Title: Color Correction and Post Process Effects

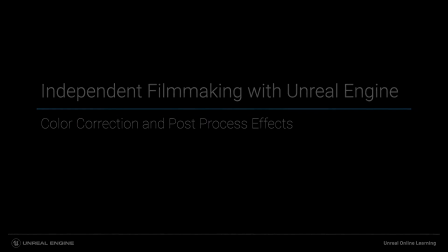[0:01]
Now that we have our edit together, I want to talk about color correction. So traditionally in our workflow, this is going to happen.
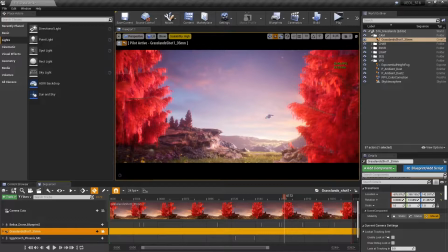[0:08]
It might happen simultaneously with the edit, but it's definitely not happening. We're not getting this sort of final frame look, especially with CG or VFX heavy stuff during production. We might have a LUT that we're adding while we're shooting a lookup table to sort of approximate what the color is going to be like. But you know, in our traditional workflow, this is happening towards the end.
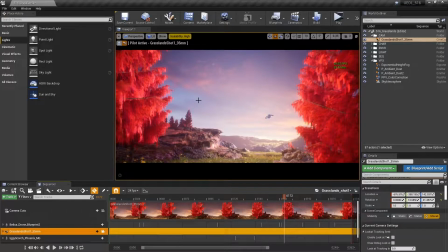[0:27]
Now, what we can do here with our real-time iterative workflow is we can add a post-process volume.
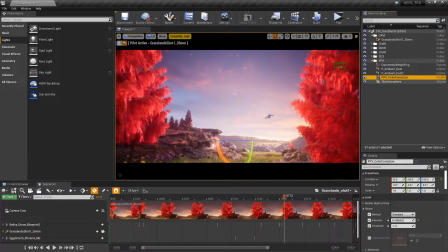[0:34]
You can see I have mine here called PPV underscore color correction. We can add this into our level whenever we want at any phase. I mean, we can even put it during the gray box phase where we're just fleshing out the environment on a very standard sort of geometrical way.
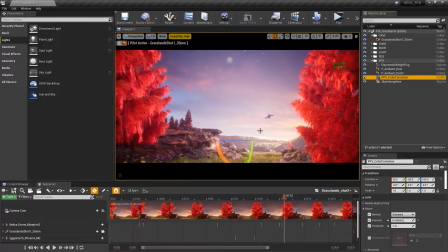[0:49]
Now, I've had mine in here since the environment build stage. And I set sort of a baseline color correct. And the way I did that, the first thing that you gotta make sure you do is this is an actual volume.
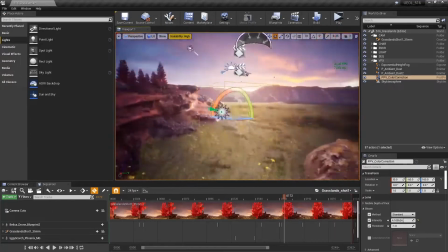[1:04]
So if I pop out here and I press the game mode toggle, see this is an actual volume.
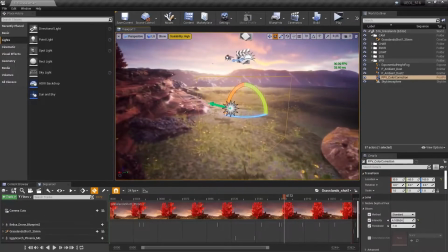[1:10]
But if I want this to sort of encompass the entire level, I need to make sure that this post-process volume for color correction is unbound.
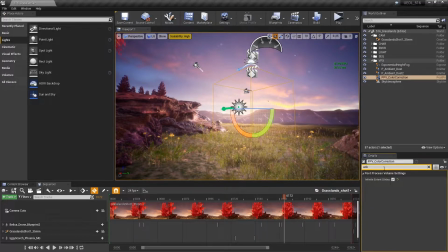[1:18]
So if you go to the details panel, you type in unbound, you'll see infinite extent unbound here. So I've made sure that's checked because if I don't have that checked, the color correction and sort of, you know,
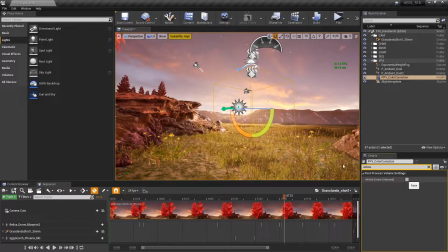[1:31]
all the image affectation that I'm doing will only occur within the bounds of this shape,
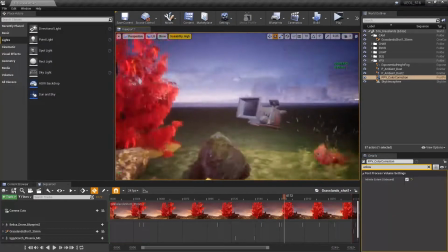[1:36]
this cubic shape. So I'm going to make sure that it is unbound, which means it will cover everything, including what we're seeing through the camera.
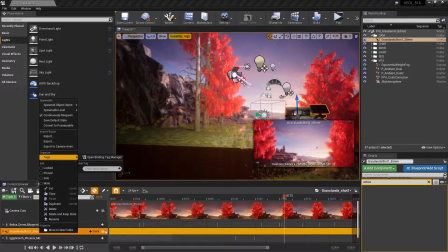[1:43]
So basically just the entire scene here. So let's go back into the camera for this frame.
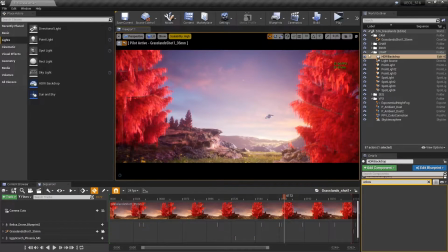[1:48]
Press the G key to toggle game mode again, and we'll select our post-process volume here.
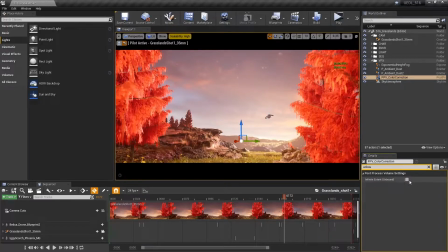[1:54]
So I'm going to just walk you through some of the settings that I have,
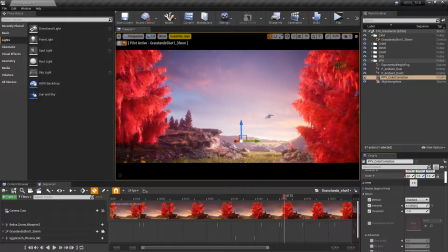[1:59]
and we'll go through them one at a time. So let's start with bloom. So I have bloom currently set to let's say 4.1. Let me round it down there. And this is essentially diffusion. This is diffusion based off luminance. This is sort of like having a pro mist filter on your scene here.
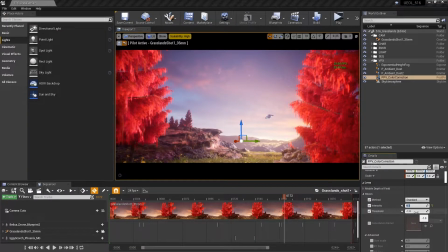[2:15]
The threshold value here is the minimum value, luminance value, before this bloom value here starts to actually take effect. So you can sort of audition these if you want. I'm going to leave that at default and leave this around 4.1 because I like this sort of dreamy look.
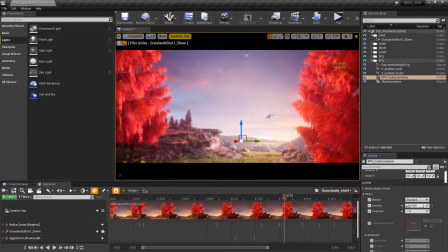[2:31]
You know, I don't want to go overboard there, but you know, I like it at around 4.14, which gives me a nice sort of diffuse magic magenta hour light here. So this, of course, is an extrasolar planet.
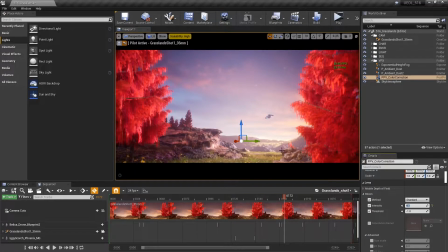[2:44]
This is not our own planet, but it has a nice enough atmosphere with a slightly different color shift for Magic Hour. I think this brings that across nicely. So if I go to exposure here, you know, if I was doing manual exposure mode, I could adjust some stuff in here.
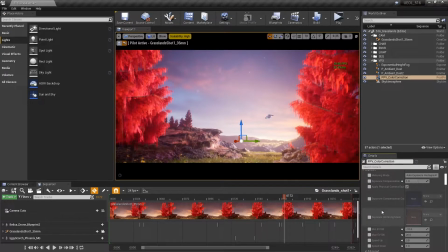[3:00]
I could also, you know, adjust exposure compensation, stuff like that for the whole scene if I wanted.
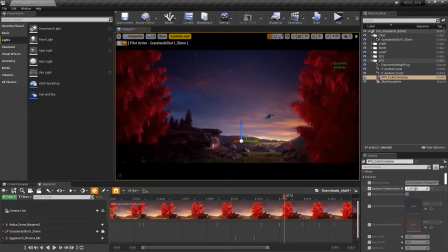[3:06]
You know, like if I really wanted to make this a little bit darker or a lot brighter,
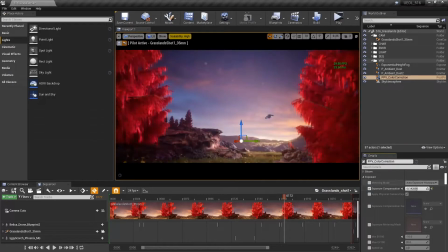[3:11]
I don't think there's any reason I'd want to go that bright. I can adjust that just with exposure compensation.
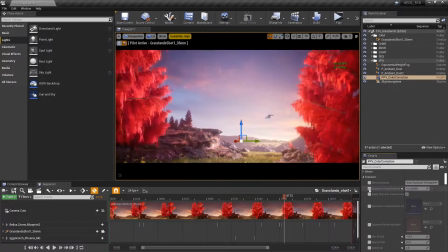[3:16]
And of course, I can also change the metering mode here, but I'm going to leave those off because I don't need to do any wholesale changes to this scene. Chromatic aberration here. This is going to give me that sort of fringe effect. If I want, you know, once again, I leave this relatively low.
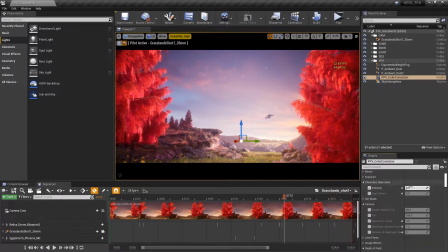[3:33]
I do include it, but I usually leave it at a 0.3 or lower value for any of my renders. So, you know, there's other things like if I want to add a dirt mask texture, like an actual texture, you know, like if something has hit the lens and there's water or there's some sort of dust or dirt or scratches on the lens,
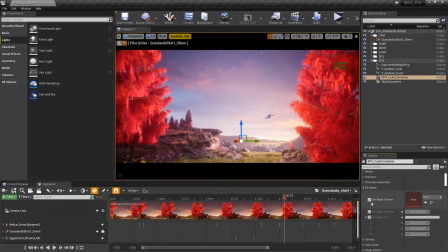[3:51]
I could put in a texture with an alpha channel here and adjust those values. I don't need that for this short, but if I wanted to do that, I could do that there. And then, of course, I could simulate some camera values here. Once again, not really necessary because I'm using a Cine Camera Actor where I can control those sort of things on that.